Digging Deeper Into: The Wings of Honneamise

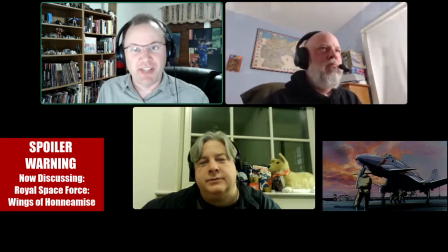(3:20)
this guy trudging through the snow going to look at technology which I think is in and of itself kind of a statement because this is it's always interesting to see how folks start something because this is this is what geeks love right
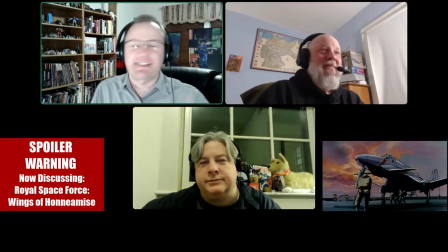(3:36)
um is going and looking at uh you know ships and
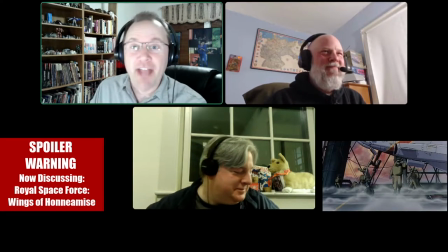(3:41)
fighter jets and all this kind of stuff and this guy's like this is what i want to do and you get this very grounded realistic animation
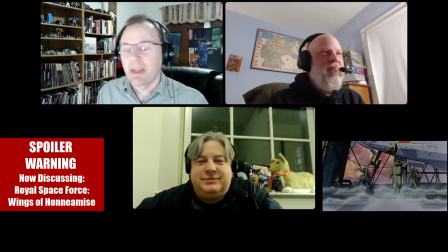(3:49)
of these ships and what they do so brilliantly is you look at them like oh okay it's like an aircraft but it's that's not an aircraft care and that looks kind of like that's that's not anything i recognize and everything just a little bit off
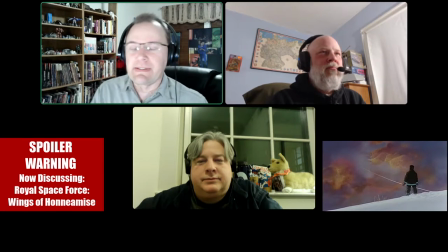(4:05)
um and they give you all of these um these hints that we're worth earth this is not right um well the interesting thing about that opening bit is the actual plane that is taking off
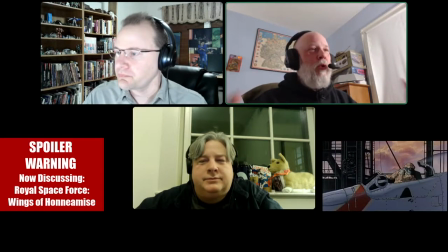(4:21)
looks like a world war ii experimental japanese fighter called a shinden okay and It's almost exactly the same design,
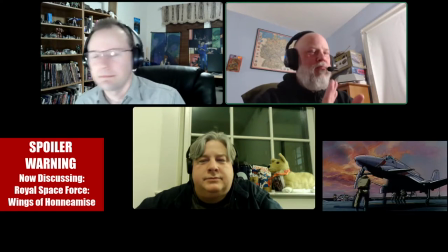(4:30)
except for the weird, like, double rotor propellers on the back.
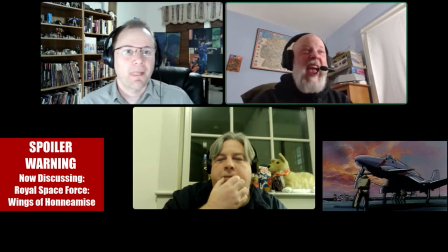(4:36)
But it's almost exactly a drop dead match. Which I was just kind of like, okay, are you trying to, like, link people in so that you're not, like, totally out in the sea?
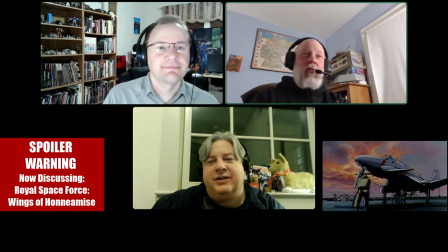(4:48)
Like, what's going on here? And you could be like, okay, I sort of recognize that. So now we're aircraft, gotcha.
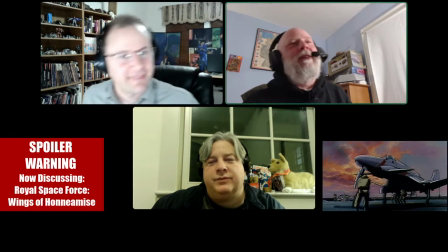(4:53)
Okay, I see where we're going. Military thing. Okay, maybe. Exactly.
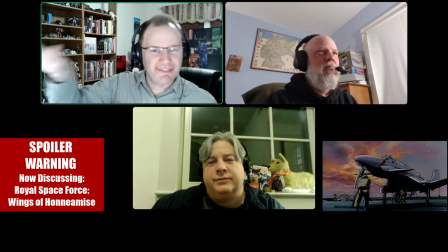(4:59)
including this very Macross style opening of the ship and so forth
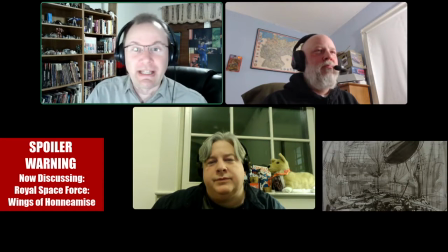(5:06)
and then you go into concept art
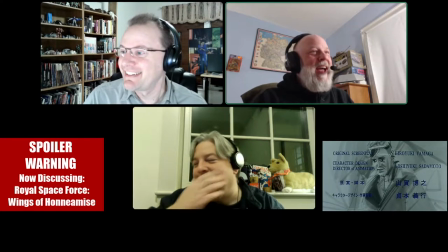(5:13)
which was really cool actually it was like
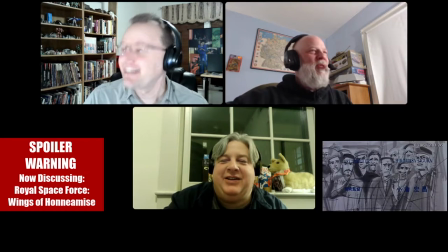(5:18)
looking back at World War I photos where it's just all these kind of things
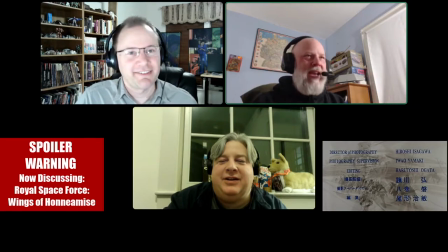(5:23)
where it's like wow the sort of way that they made it grainy in the actual rendition of
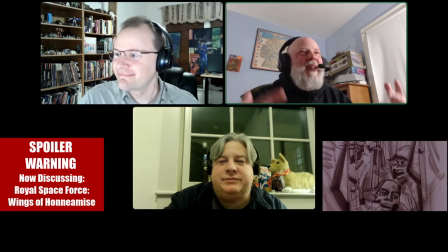(5:28)
the picture gave it that sense of like some age on it and like
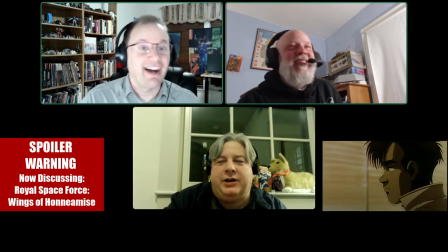(5:33)
a pre-color kind of world i'm like oh my gosh this is really cool yeah no totally um and it's i it it feels
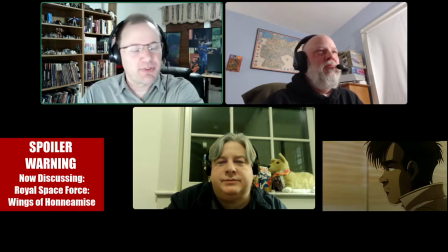(5:41)
like one of those things where what do you do in your opening credit sequence for a movie like this um i think it's a it's a really tough thing
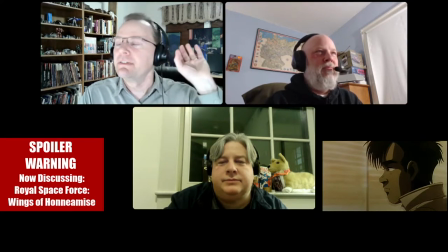(5:50)
to figure out i think it's a wise thing of saying let's not reveal our cards too much
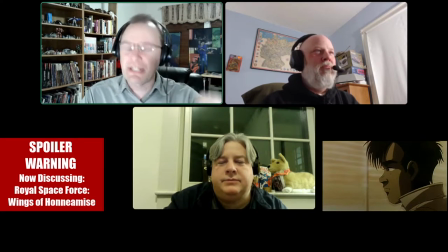(5:56)
but give the audience something to look at that's visually distinctive but makes them wonder still what's what exactly is going on here